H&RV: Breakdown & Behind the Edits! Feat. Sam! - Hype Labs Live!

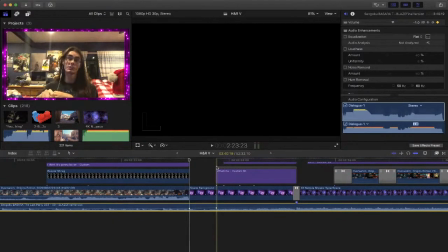21:59 I want this to, for like anyone watching this in the living room, I want everyone in the house to hear it.
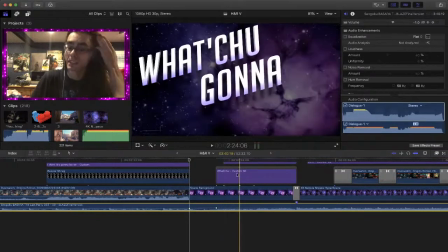22:05 Like, I want this to be big, because you can see how big the waveform gets across it.
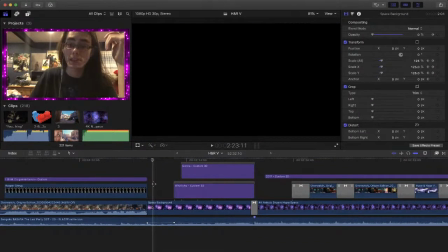22:11 So from here, we use the same space background that we've been using for every year now.
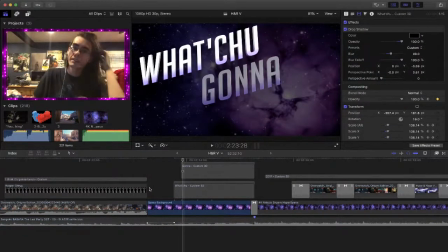22:18 So that fades in from the black, along with the 4 big texts, which are all 3D.
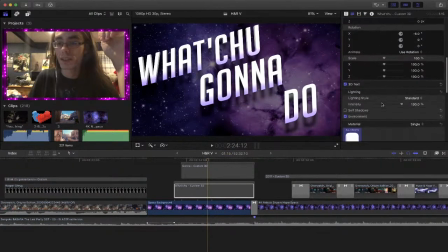22:27 So if I actually open that up, you can see there's all the settings to lay out the gradients, the faint purple underneath the white, which I felt was a good theme for this one. And then, yeah, and here's all the 3D text options, managing the depth.
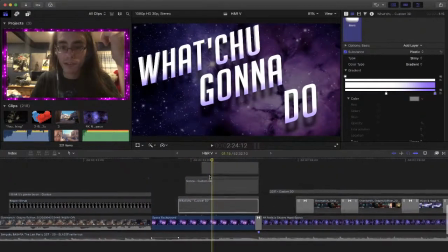22:45 And it's all the same, except they're all popping in at different moments, matching up, all fading in at different moments, matching up with the lyrics of the song.
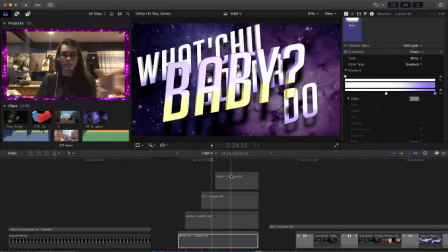22:52 And then, of course, our classic purple and yellow color scheme with the baby.
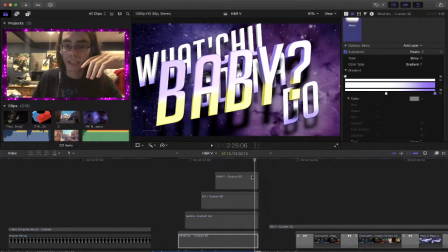22:57 And then in the last 5 frames,
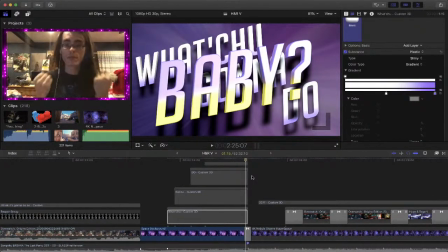23:02 the background is doing a zoom effect, so grabbing your attention from there, as well as making this...
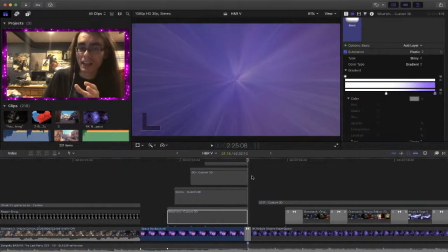23:08 I go a bit lazy with this, as I just make the text pop out, but you don't really notice that, because the effect of it's meant to be pulling you in. So it's like boom.
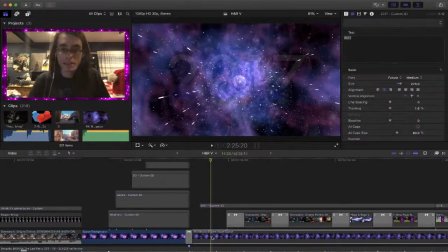23:22 And this thing was amazing, as I made this in Apple Motion, which is another Apple-based program where you can do some graphic design stuff with animations. And all this is just white lines coming out, circle in the middle,
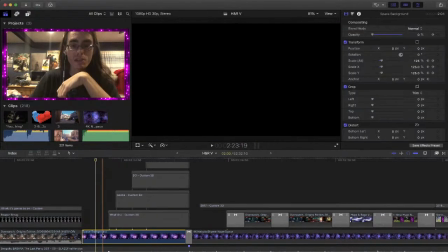23:42 and it's actually the same image as the background here.
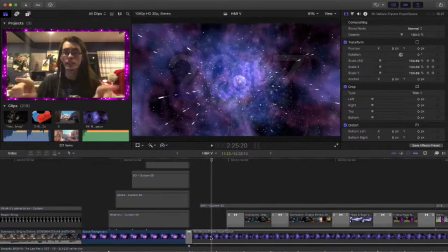23:48 But it's a lot more stretched out and duplicated in multiple layers, so it looks more spacious. And it gives the illusion that it's zooming in, but it's really not. So all that is just meant to give the effect of something's coming up.
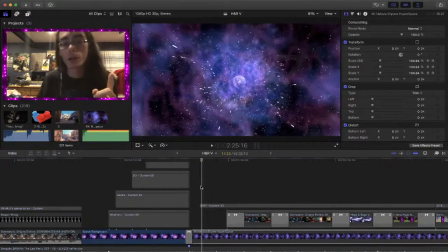24:05 I'm really proud of this, because this is the best part. So copying the same text I did here, this is also 3D text. We're going by the years right here. So what this text is, it's other 3D text, but it has a lot of going on here.
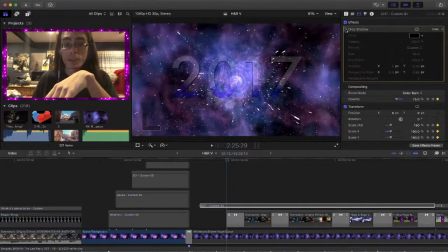24:22 So we actually have a drop shadow behind it, because without it, that looks pretty jank. So on, off, on, off. Now you think, well, without the drop shadow, it doesn't look that bad, but I wanted the years to pop off a bit more to make it more clear.
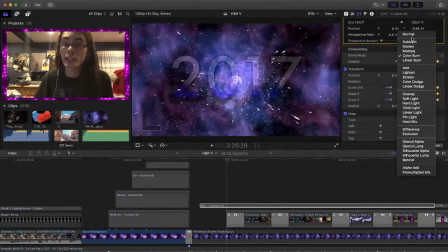24:39 Because also, I have a color burn blend on it, because if I put it on normal, it just doesn't look right. Because the theme I wanted to do for it is, I wanted it to be I don't want it to be too in your face.
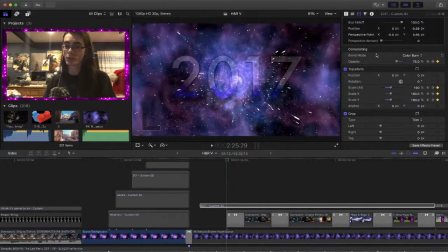24:56 So, I recommend whenever anyone trying to edit and they want to do some fancy stuff, definitely fiddle around with compositing. Because all this is starting at 0 opacity, going up to 75, so it's faint enough so you can still see it.
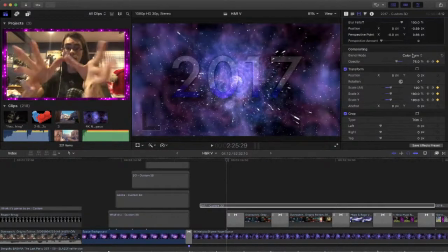25:14 And it has a blend mode on, so it's actually blending in with my space background, so it looks like it's actually a part of the background instead of, you know, just there.
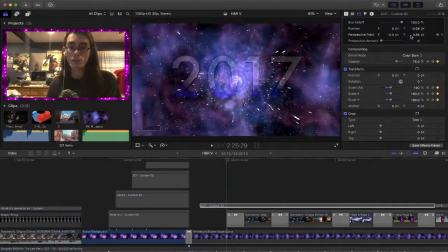25:26 Because you can also see it has the same white and purple gradient, which works well with this because you can see that the purple gradient is working well with the background because it's actually adding a little dark
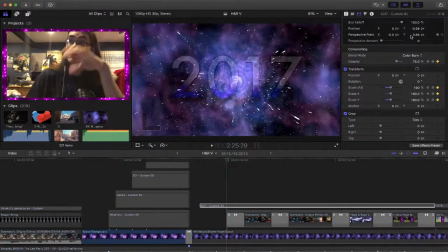25:41 purple-esque feel to the text itself. So it's the beauty of color burn because it will actually meld within the background.
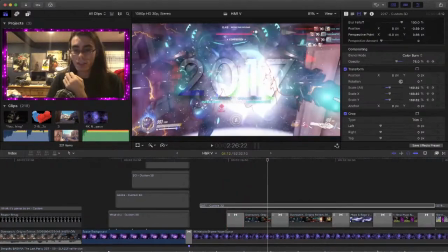25:49 So not only that, what's going on here is that you can also see, you should do full screen, so you can actually see all
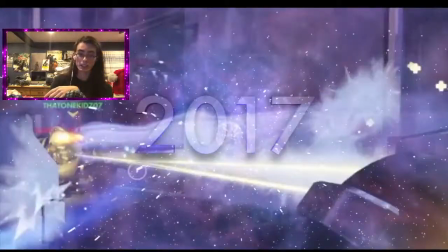25:59 of our old clips going on really faintly in the background. Like there's some clips from Hyper Rage 1, clips from our iNinja playthrough.